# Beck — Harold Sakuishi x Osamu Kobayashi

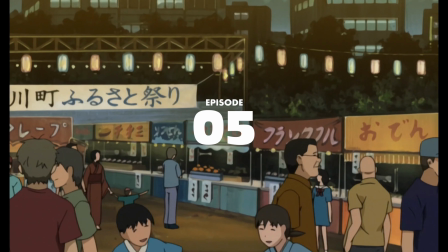[8:31]
Episode 5.
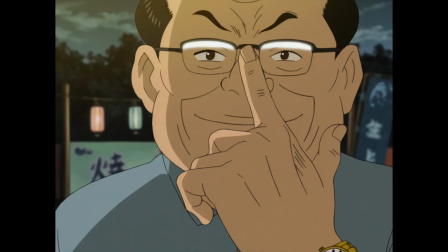[8:33]
Koyuki is still an amateur with the guitar, but thanks to his teacher Saito, he participates in a competition that turns out to be rigged.
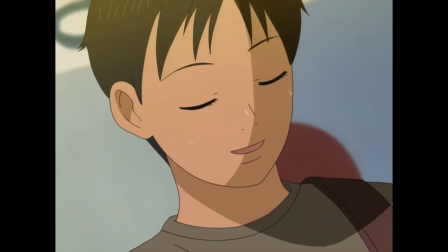[8:43]
If they lose, the penalty is to strip naked. At the end of the performance, a brief narrative interlude where we don't hear the dialogues prepares us for the next moment. What they say can only be imagined.
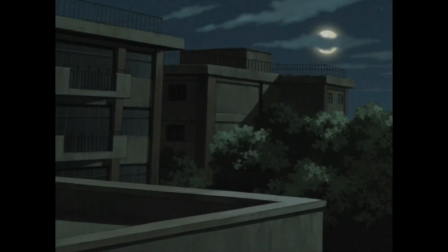[8:59]
A crossfade takes us to the school's long shot. Cut, detail of the gate.
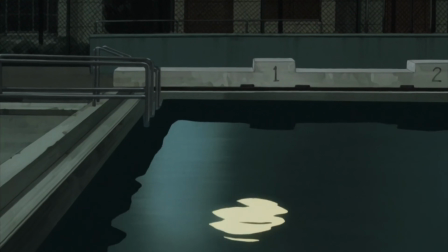[9:06]
Cut, the moon reflected in the pool water. Acting as a sound bridge is the noise of Koyuki and Maho climbing over the fence.
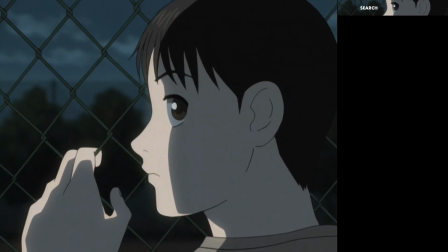[9:17]
Koyuki, in extreme close-up, puts his feet down and turns. With his point-of-view shot, we see Maho naked inviting him to dive in.
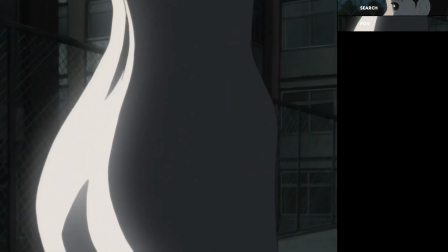[9:27]
The ellipsis that took us from the performance to Maho naked indicates only one thing.
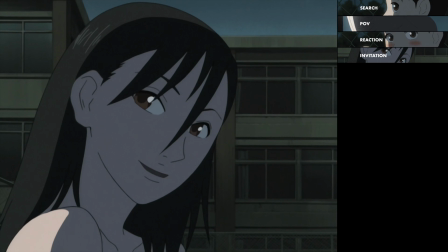[9:33]
They lost. The staging used to keep the promise and the intimacy that is created are astonishing.
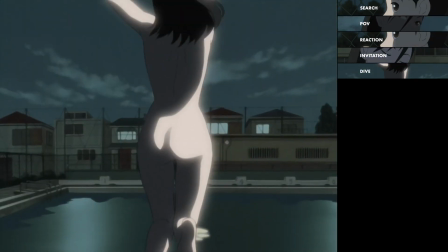[9:39] Yeah!
Maho dives in.
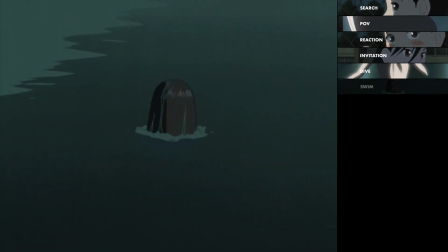Swims a few meters and starts singing.
Maho, koe ga oki yo. Dareka ni miraretara.
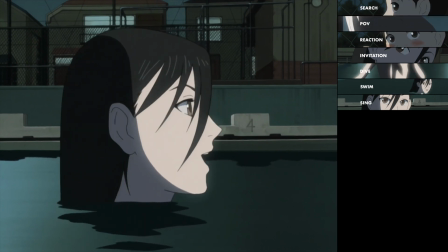[9:58] Full moon sway.
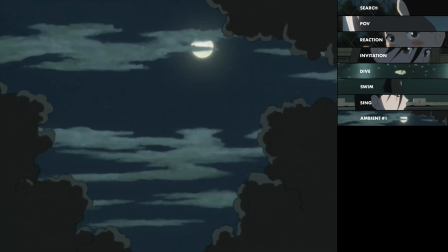[10:04]
the moon in the sky, the reflected moon.
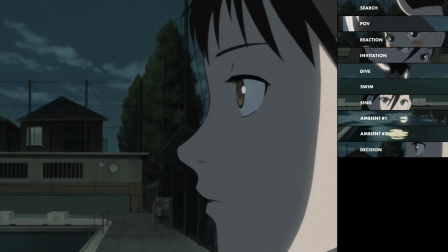[10:12]
Koyuki finally decides to dive, and again, the action is eliminated.
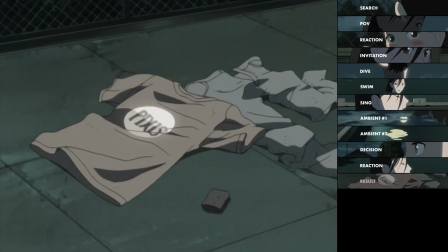[10:18]
We see clothes on the ground and the dive.
Yep.
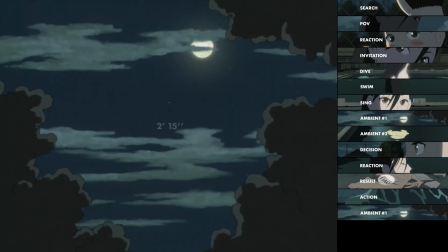[10:26]
With great awareness and empathy, Kobayashi stays for 2 minutes and 15 seconds on the moon,
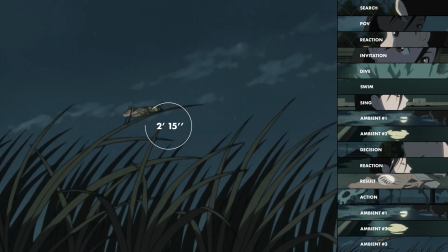[10:31]
its reflection, and a pan of the grass blades moved by the wind. All brief loops of a few seconds.
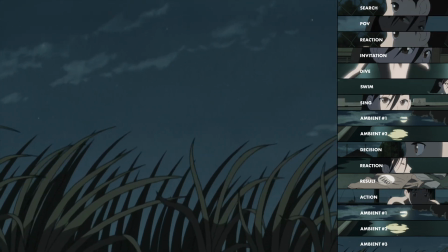[10:38]
In the background, Maho and Koyuki sing. At this moment, the director is engaged in telling a first time.
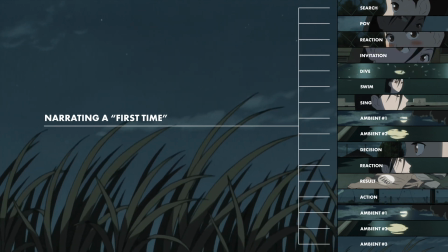[10:47]
Like the two protagonists probably not looking at each other, perhaps due to natural embarrassment, we also look with them at the landscape.
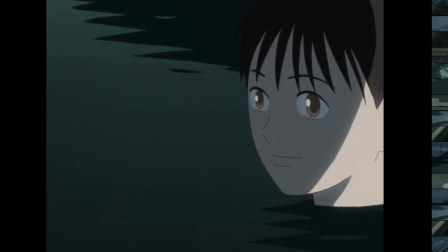[10:57]
Now, at the end, here's Koyuki, in close-up looking off-screen.
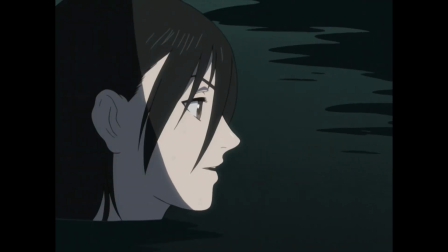[11:02]
Maho returns the gaze. They are not framed together. The tension is palpable.
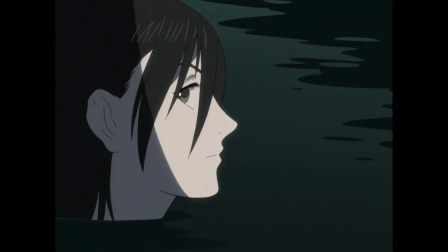[11:08]
A voice brings them back to reality. It's Mr. Saito, also naked, hanging on the fence.
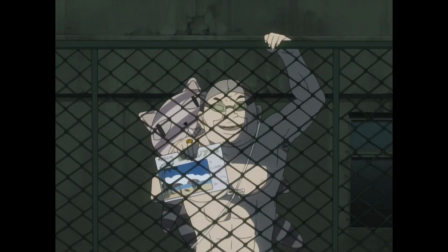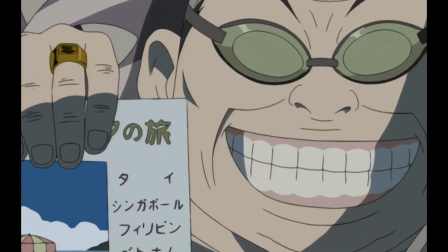[11:20]
He stole the competition's prize.
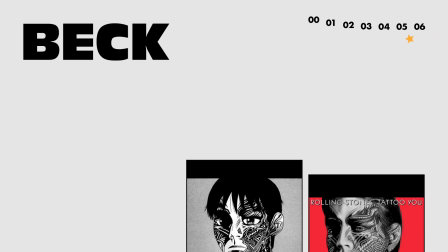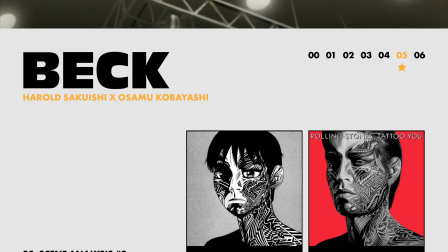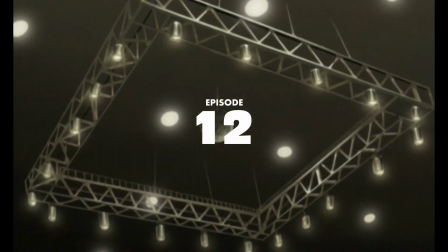[11:36]
Episode 12.
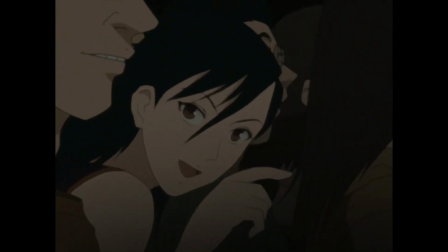[11:41]
The Dying Breed is in Japan for a tour.
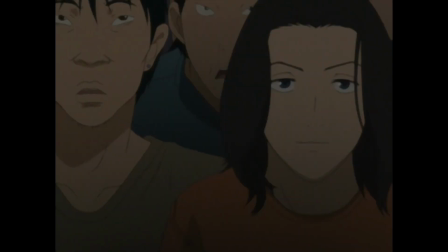[11:45]
Eddie, the band's guitarist and a close friend of Ryusuke, has invited the entire band to the concert.
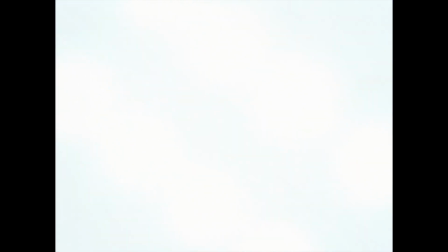[11:52]
The initial shots capture the aesthetics of a live performance, with the addition of a filter that shifts towards blue and burns the highlights.
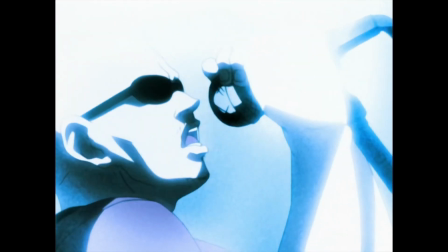[12:00]
This visual treatment, besides being quite realistic, is also the only time it is used in the entire series,
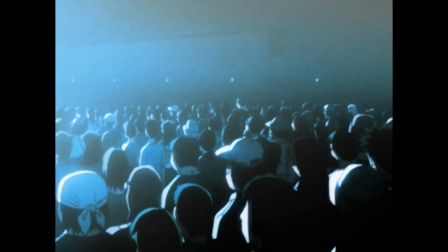[12:07]
as if it were a point of view of the band.
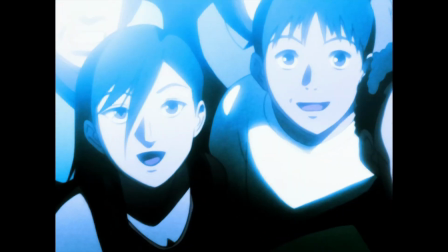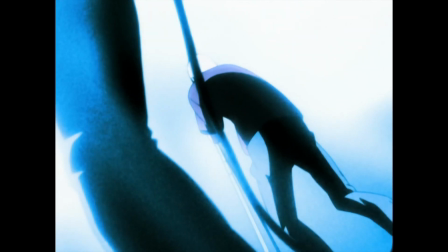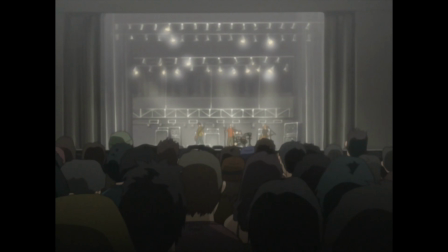[12:19]
During a break, Matt, the frontman, spots Koyuki in the crowd.
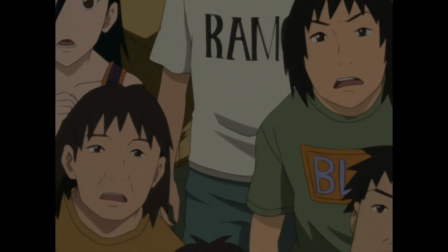[12:24]
Having heard him sing in the previous episode, Matt invites him to come on stage.
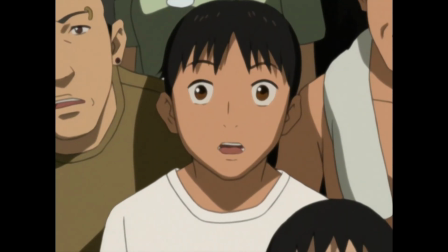[12:29] Come on.
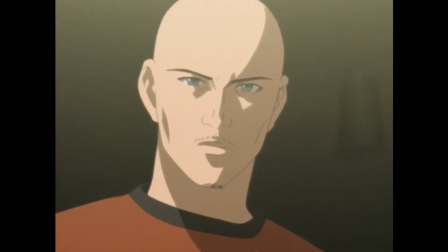[12:34] All right, you gotta sing with us.
All eyes are on him.